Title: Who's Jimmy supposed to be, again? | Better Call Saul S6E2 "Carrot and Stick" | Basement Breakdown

Hey everybody, it's time for another Basement Breakdown, where we talk about the aesthetics, the writing, the dramatic ideas at work in an episode of television. You might say I like to keep a close eye on things, right? On account of this guy?
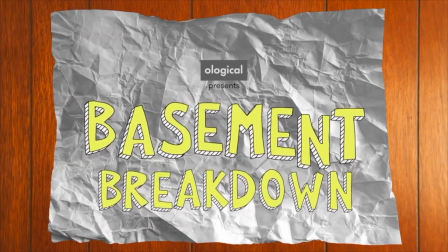[0:13]
All right, let's get started. Better Call Saul, Season 6, Episode 2, Carrot and Stick.
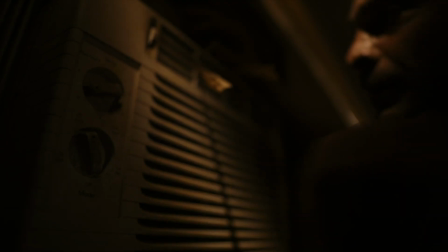[0:19]
I didn't get around to Nacho's storyline last time, so let's start there this time, because I want to take a deep look at this first shot we get of Nacho himself in this episode.
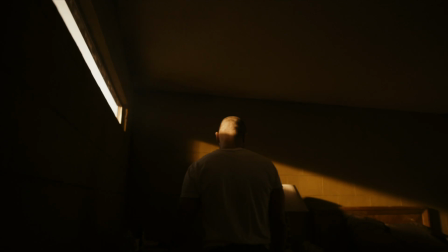[0:29]
It's a long camera move that gives us a panorama view of Nacho's stifling motel prison. Now, when I say the word panorama, I imagine what might first come to mind is a big, wide view, right?
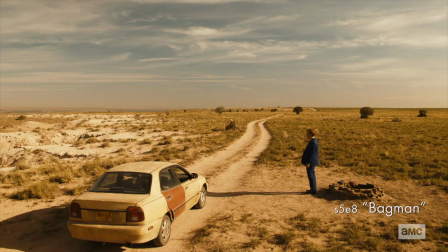[0:41]
The kind of vista produced by a panorama lens. The word panorama comes from the Greek pan, meaning everything, and orama is to see, or thereabouts. I'm not a classicist, but that's the general idea as it's come down to us through the ages.
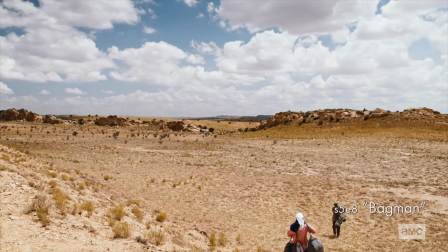[0:56]
In a fixed lens panorama, we feel like we see everything because we have this view that's stretched wide across the horizontal axis. That kind of panorama across the horizon can be produced equally well in still photography and in motion pictures. But motion pictures have a second kind of panorama, one that plays out across, instead of the horizon, the axis of time. By rotating the camera, you can create a seemingly all-encompassing view of a space for the audience, a panoramic view.
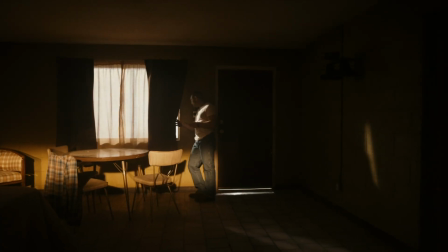[1:27]
That's why this camera move is called a pan, because that motion creates a panorama.
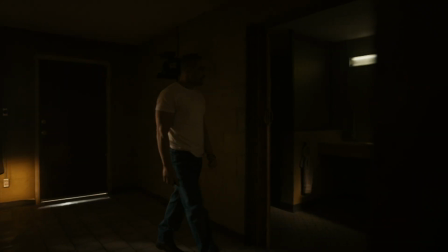[1:34]
That's how fundamental it is to the language of cinema. It's fundamental because it's really powerful. When you construct a panorama using time, you gain a huge flexibility of space.
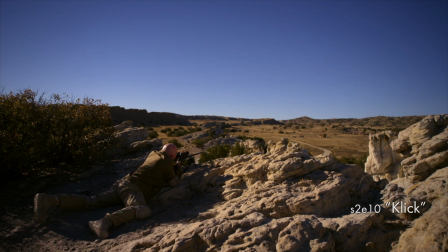[1:45]
That fixed lens horizontal panorama needs a horizon to make visual sense. But you can, and quite often do, shoot a cinematic panorama in a small space. In fact, a long pan can be an effective way to make the surroundings feel small by giving the audience a complete view while showing them very little along the way. And that's the approach we have here. As the camera's pan comes to a stop, slides a little bit to peek around the corner, it feels like, wow, that's it? This is Nacho's entire world right now, and there's nothing to it. The feeling of claustrophobia is accentuated by Michael Mando's performance. Complementary to the motion of the camera in this shot is the motion of the actor back and forth across the frame. I'll speed up the footage so you can see both how simple and how elegant the choreography is.
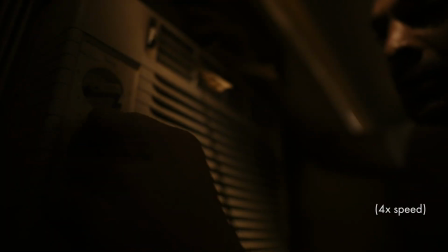[2:35]
Just track Nacho's position in the frame.
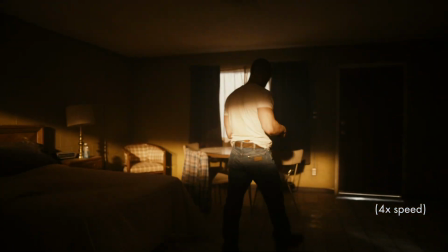[2:37]
He starts on the right side of the frame, drifts to the left, crosses to the right, drifts to the left, crosses to the right, drifts back to the left. This agitation that we see in his smaller motions, fiddling with the light switch, punching that wire grate, also plays out in Nacho's larger movements around the frame. And at the same time, all this agitation is seen within the overall smooth,
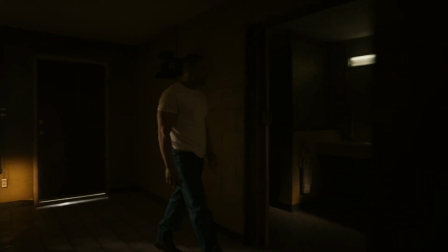[3:00]
gentle camera movement that conveys the eerie stillness, the deadness of the setting.
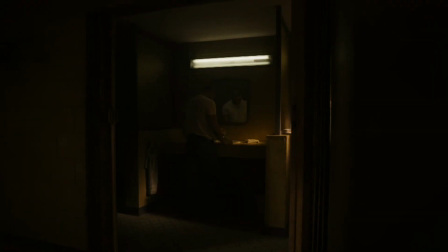[3:05]
It's a symphony of complementary motion in the camera and by the actor that lends a rich atmosphere to the scene from the start. That's why I think this shot is so beautiful. There's actually another layer of genius at work, but I'm going to come back to that.
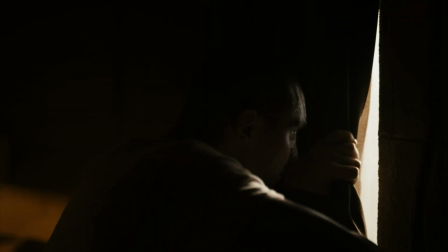[3:18]
For now, let's deconstruct this fun, suspenseful interlude with Nacho and the dude in the hut across the way. This storyline manages to generate a lot of excitement with very little dialogue and a similarly Spartan visual vocabulary. It's essentially a story told through the manipulation of three elements: air conditioning,
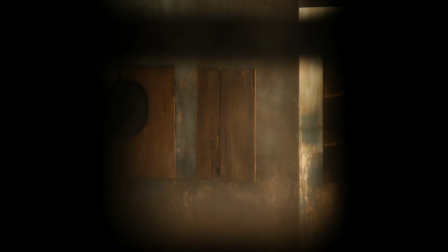[3:38]
slivers of light, light coming through narrow apertures, and dripping water. That is a minimal box of toys, but this is a minimalist sequence.
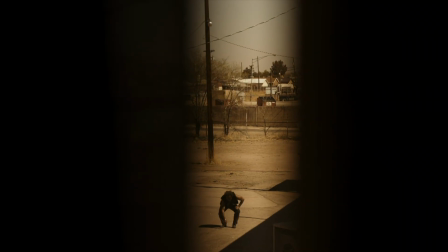[3:47]
I mean, not only is the audio very quiet in this first scene, sometimes there's barely any video to go with it, right?
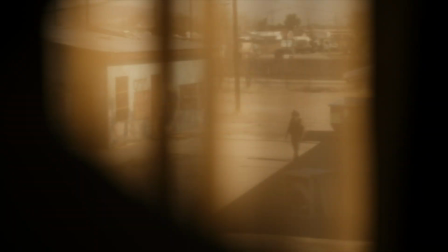[3:53]
We experience so much of this scene through these occluded point of view shots that make the viewer uncomfortable. Because like Nacho, we want the whole picture. We want to see what's coming. And like Nacho, we're forced to figure out what's happening through these tiny slivers.